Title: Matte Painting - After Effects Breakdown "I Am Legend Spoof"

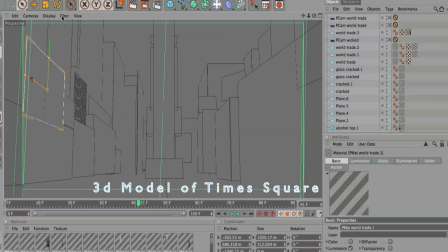[4:13]
Very simple, doesn't have to be too complicated. Just a lot of boxes to emulate the shape of the buildings, and we go ahead and use a projection map.
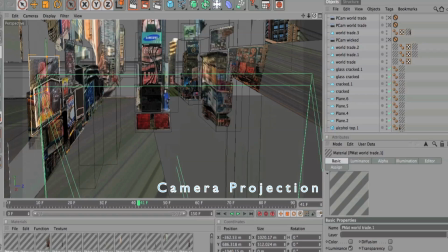[4:23]
Projection Man is the portion of Cinema 4D that I use for this part, and we do some camera mapping, which basically means is we project the original still image onto the 3D objects that we've made in Cinema 4D,
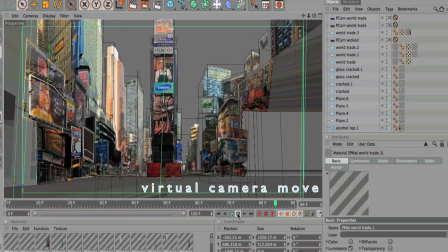[4:38]
and then we go ahead and add a nice camera move to our shot so that we see the perspective change. It makes it look as though we have a nice jib up shot, and then we bring that back into After Effects, composite everything back in, and there we have the completed shot.
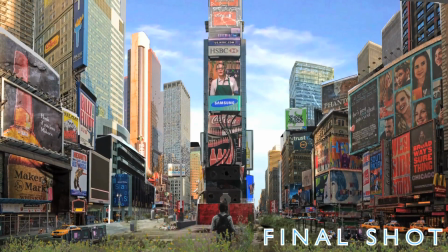[4:55]
So that is the breakdown of the Times Square scene. The next shot we're going to be going over is the first shot in the video,
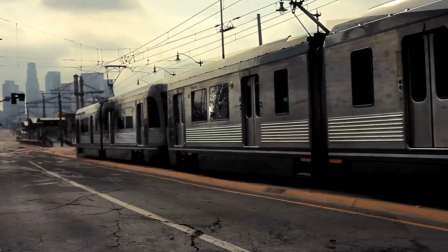[5:05]
which was actually taken in LA, and it was real video.
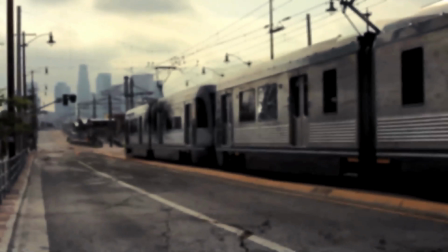[5:10]
What we did was we motion tracked it. There wasn't a whole lot of people in the shot, but there were a few cars and people walking in the far distance.
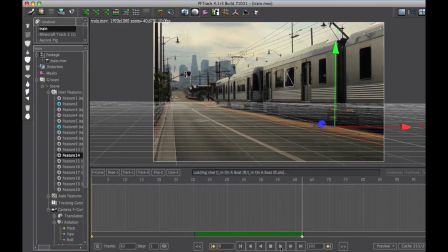[5:17]
So after motion tracking it, we also used After Effects to make a plate where the people were removed,
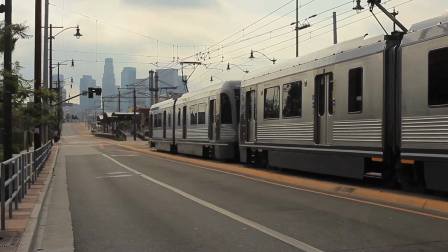[5:26]
and then we track that plate into the shot, and then we just add some textures onto the train,
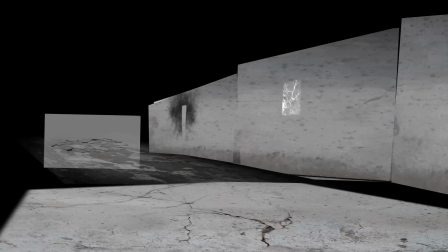[5:34]
some grunge onto the ground, a few cracks, and that's how we got the first shot.
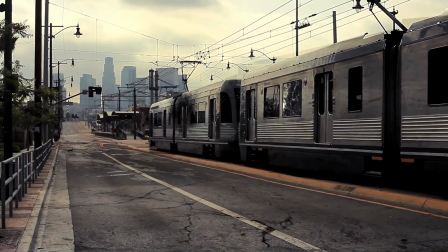[5:40]
The next shot we have is the shot of me in the train station,
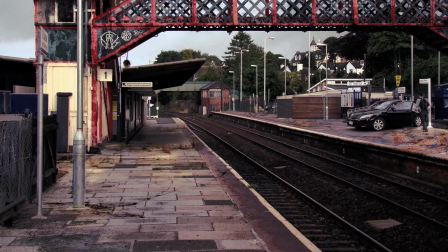[5:48]
and again, very simple. We had me get into a car with a blue screen in the background,
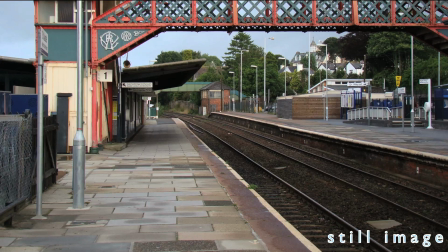[5:54]
and then we found a photo online that had a similar angle,
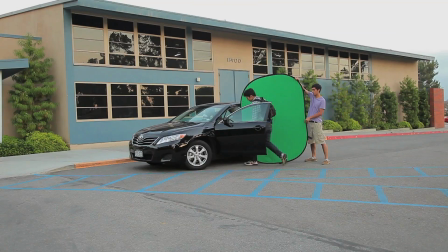[6:00]
as well as lighting.
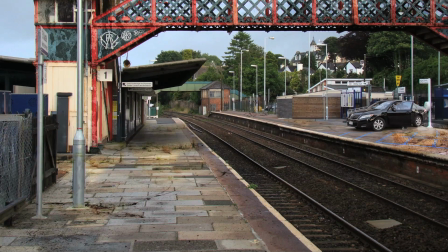[6:01]
Obviously, we want to make sure that it's cloudy in the picture so that it matches the cloudiness in our original shot.
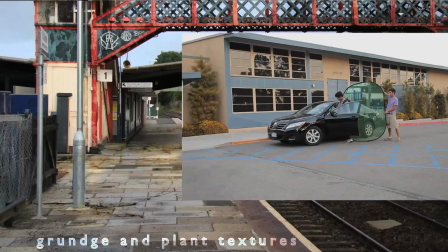[6:10]
And then we just placed me in that shot, added some grunge onto the ground, onto the walls, and some plants as well.
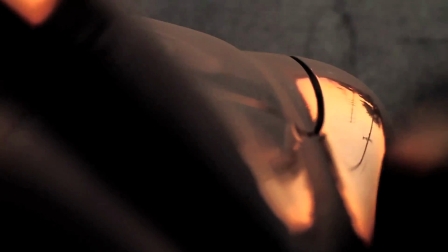[6:17]
And then finally, we're going to move to the last shot. Now, this shot actually took several days to finish.
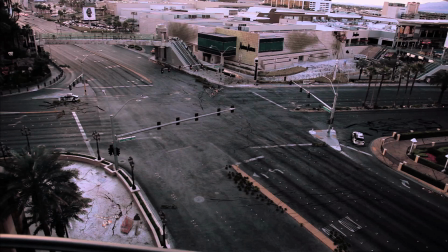[6:23]
I actually shot this in Las Vegas, so I got stuff from all over the country.
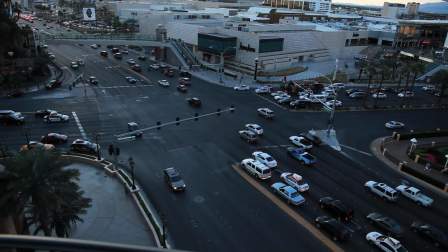[6:31]
But basically, what we did for this shot is there was a whole lot of traffic, and I went through and made this into a still image by finding parts of the video where the cars were not covering the street.
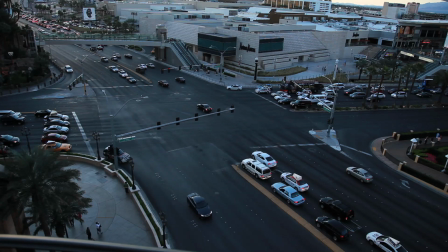[6:47]
So very time consuming, but basically we got rid of all this traffic, all of the pedestrians walking on the side of the street, and made this into a single still image, with the exception of the palm trees you see moving on the bottom left.
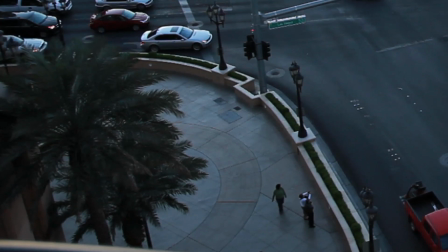[7:01]
The nice sway of the palm trees really made the shot feel as though it was video and not a still image.
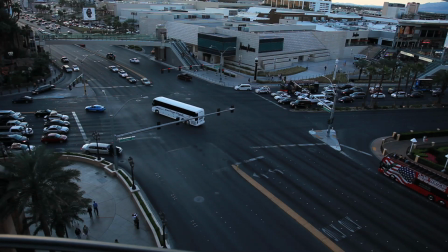[7:07]
So we have those palm trees moving, and then everything else is a still image. We add some noise. Obviously, when you're shooting something on video, the pixels never remain exactly consistent.
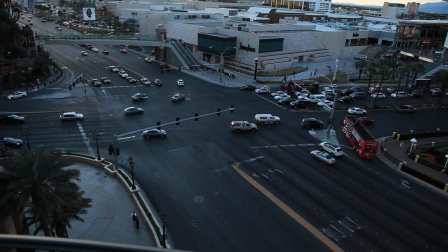[7:20]
So there's always a little bit of changing in pixels. And so we want to add that to our still images to kind of give it that video look. And we add that noise in. We have the palm trees, so it feels kind of like a video. And then what we did is we just masked around a shot of a car that actually drove through.
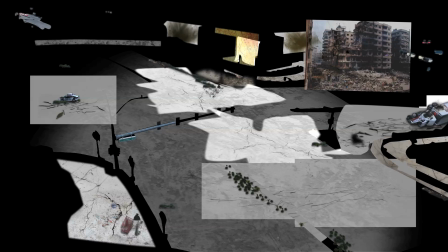[7:40]
So the car was really there. That's why the lighting is incredibly consistent with the environment.
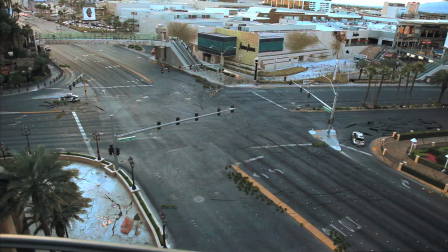[7:46]
And as that car drives through, we mask around it, and then we actually ramp up the speed. There was a lot of traffic, so the cars weren't moving too fast. But after we have that car soloed out,
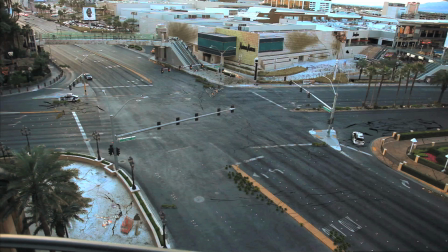[7:58]
we mask around it and speed it up so it looks like it's driving through this deserted intersection at a very high speed. And then we do the same for the other car, and once they crash, we just black it out.
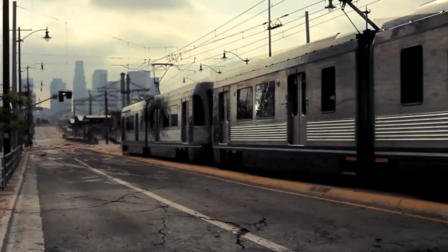[8:13]
So that's how we got the final shot in the video. Obviously, sound effects play a huge role in this as well.
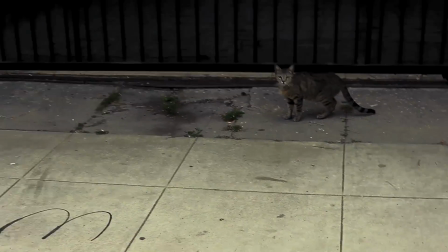[8:19]
I'm not really into sound. I don't do it that often.